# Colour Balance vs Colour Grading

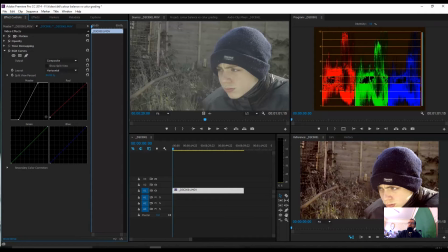So we'll just do red first. We want to get these basically level so they're around the same sort of area. So we'll bring that down a little bit to there. You'll notice straight away it's adjusted here.
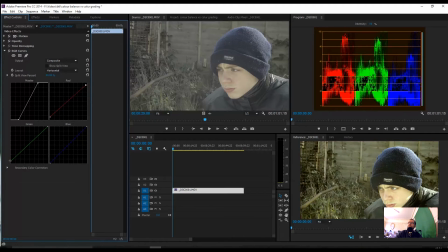Now we're going to do the greens. Bring that up a little bit, and you can see it getting green. The green is already, it's going more green. Now to counteract that, we're going to do the blue. So we bring that up
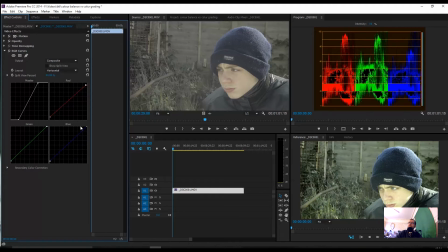and bring this up. Oh, didn't catch it there. There we go. So they're about level, and there we are. That is color balanced. Now this is if you go to automatic color balance, that's basically what it does.
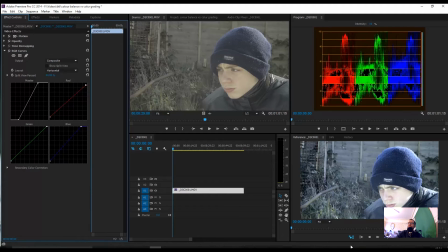But here you've got more control, so I'm going to bring that blue down just a little bit. There. Now that's basically how it was looking on the day I shot it, how it looked through the viewfinder.
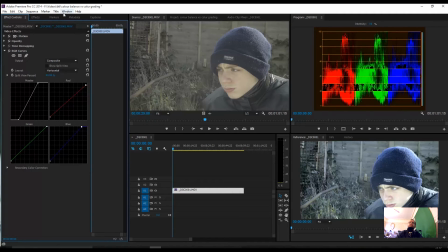So now we're going to go to color grading. Go back to Window, Workspace, Editing.
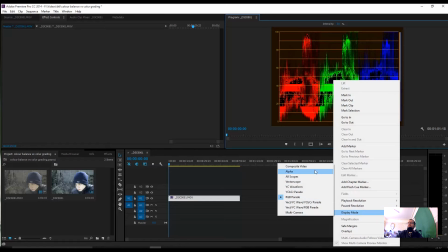We can right click here and go back to our composite video, and there we have it.
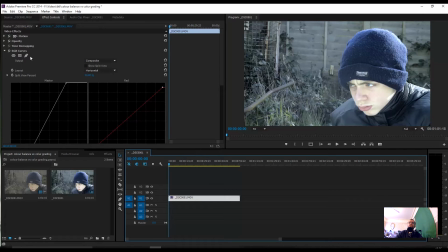Now if I click here and in our effects controls, if I turn that off, you can see the difference straight away. That looks flat, a bit off. Turn it on, and there we are, it's color balanced.
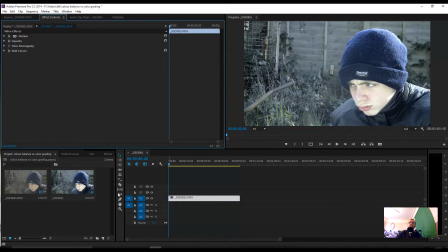So now we're going to do our grading. So we're going to go back to our video effects, color correction, and we're going to go down to three-way color corrector. Now you can either you can drag it up here, you can drag it onto here, or you can just double click.
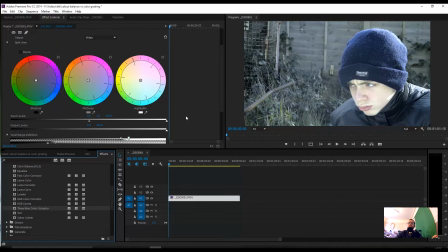First thing we're going to look at is the input levels.
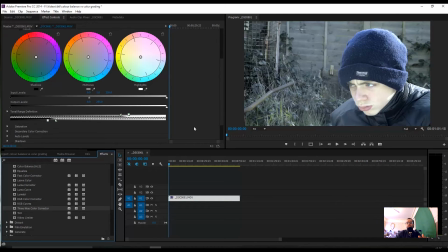Now anyone who's used Photoshop or is familiar with Photoshop will recognize the levels straight away. On the left it adjusts the shadows, right does the highlights, and the center does the midtones.
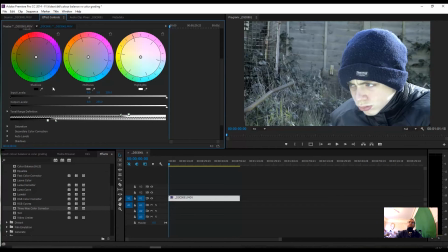The same as the three wheels here for the color, the shadows, midtones and highlights. So we're going to bring this up because I want this looking more drama. So we're going to bring the shadows right down,
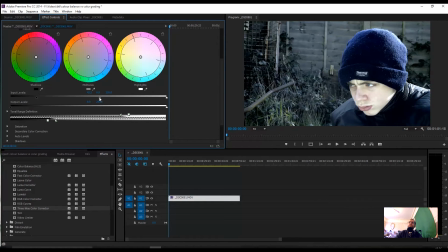and we're going to bring the midtones down, and then just give a little bit on the highlights to bring out his face. Now if you're wondering, yes, the sun is at his back, but I used a reflector just to bring out and highlight his face.
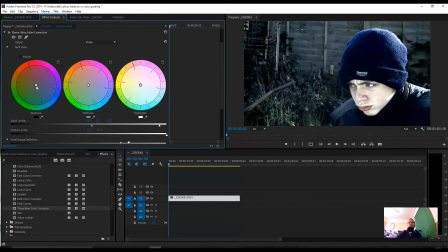Little tip there for you. So here you can either adjust these how you want them, or reset these, go to master, and it does all of them.
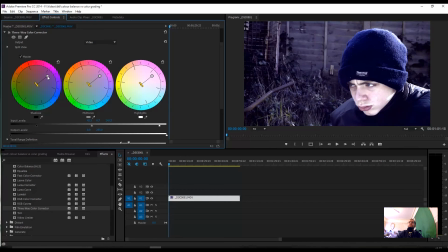So if you do one, it does the other. But that doesn't look quite right to me, so we're going to take that off. Just make sure those are all refreshed. Now I'm going to bring in, on the shadows, I'm going to bring in the blues.
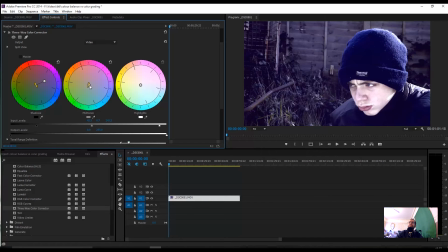About there. Again on the midtones, bring the blues in just a little bit, about a bit. But what I'm going to do, I'm going to add a little bit of green into it. Bring that round more towards the green. There we go.
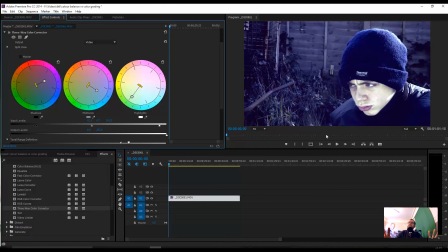It gives that now a cold, dramatic feel. So if we now then press play, you can see you could add a bit of dramatic music or sad music,
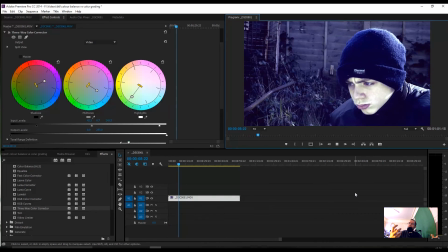whatever you like really to enhance that.